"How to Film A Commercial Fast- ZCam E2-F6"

Number four is also related to cinematography because whenever you go filming make sure to always have diffusion and negative fills.
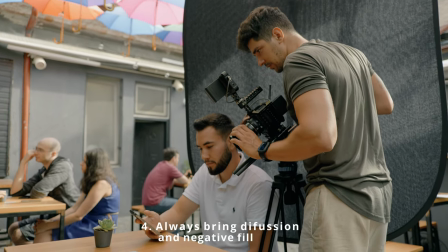[4:30]
For us when we film the phone for the commercial.
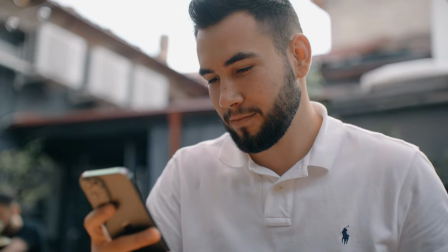[4:33]
I didn't want to have green screen on the phone so I kind of have to replace it later in post.
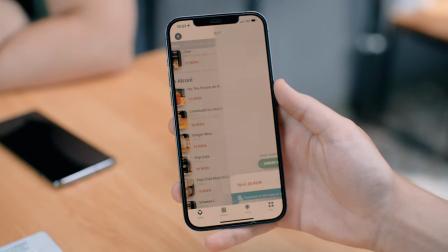[4:39]
We kind of did everything on camera so we saved time even on the edit.
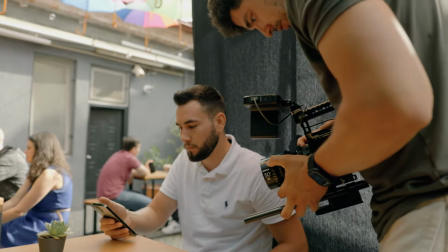[4:45]
So therefore we used a negative feel to annihilate every reflection that was on the phone.
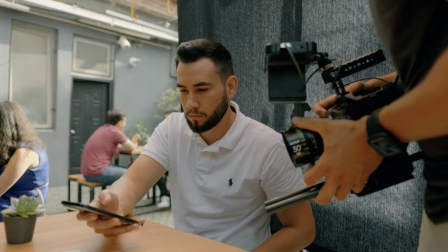[4:52]
So that was really effective and I'm really happy that I always bring with me diffusion and negative feel. so number five is don't overdo things or don't overshoot this is a common mistakes that we all tend to do when
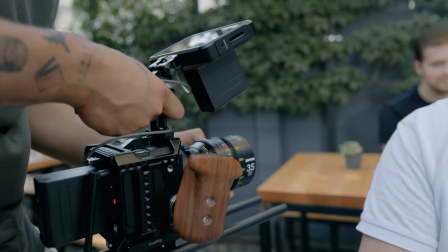[5:11]
we are stressed or when we are uncertain about a shot most of the
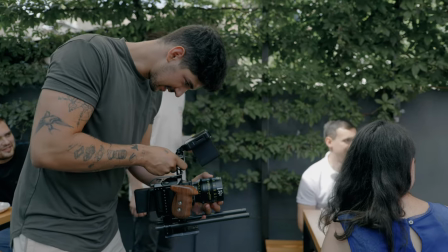[5:17]
time you end up using your first shot and this happens to me a lot so whenever i'm in a hurry on a set i always try to
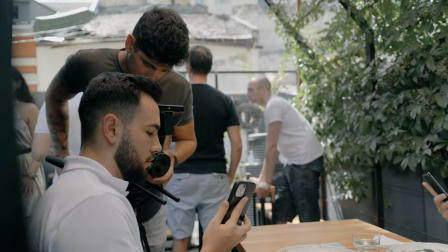[5:27]
take one or two takes and that's it because i know that one of my first
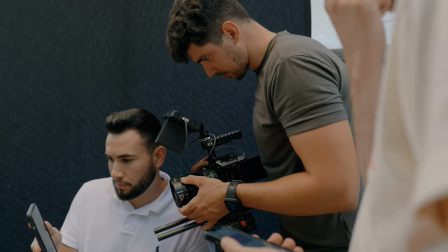[5:32]
takes is gonna be always the best so don't overshoot overshooting
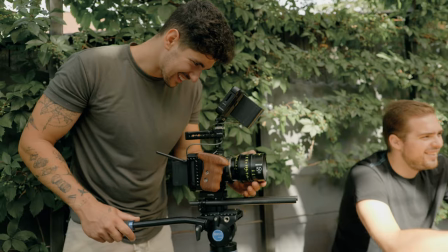[5:38]
will take you a lot of time will make you frustrated and will make you lose a lot of time again so number six is a thing that i always do whenever i go on set and i end up having a location that i don't like so much and to avoid showing the location
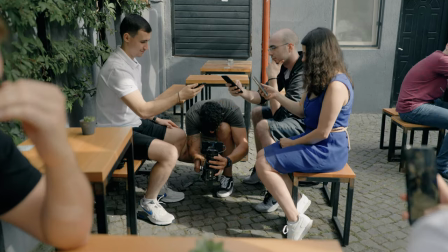[5:55]
too much in your shot or to avoid showing stuff from the background in your shot I always use longer lenses with wider f-stop so use like a 50 millimeter f 1.4 or like an 85
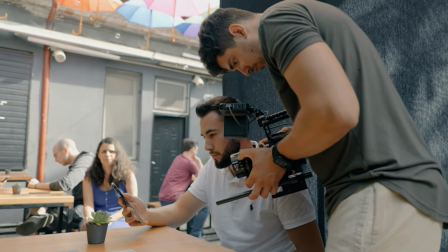[6:13]
1.4 so with these lenses you will have like a really cinematic effect and you will
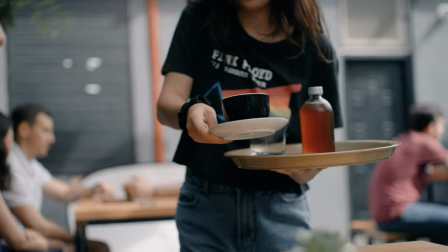[6:20]
end up having your background blurry and not show up its flaws or
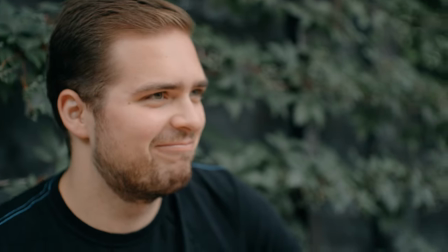[6:25]
it's bad looking things like for example I'm using right now a lens that has an f1.2 so you can not really see what's in the background so I can have things on my desk and you can really realize what they are so this is like a thing that I think it's kind of a trick that helps you make more cinematic images and also avoid having a lot of things unwanted in your shots so with all this being
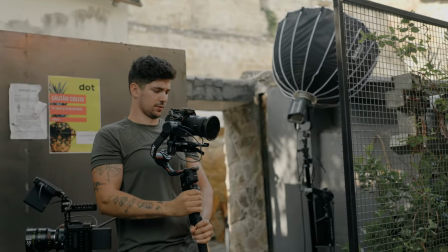[6:56]
said I think I kind of covered up everything I wanted to tell you guys today and if you enjoyed this video make sure to subscribe I also wished I kind of made a more in-depth behind-the-scenes video from this commercial but unfortunately it wasn't released so I couldn't use too many footages from this video so that's why I'm doing something different this time. So if you enjoyed this video make sure to leave me down some comments and I'm gonna try to make similar videos with tips next time. So until next time make sure to have some fun, be creative and apply this advice if it was helpful. Cheers!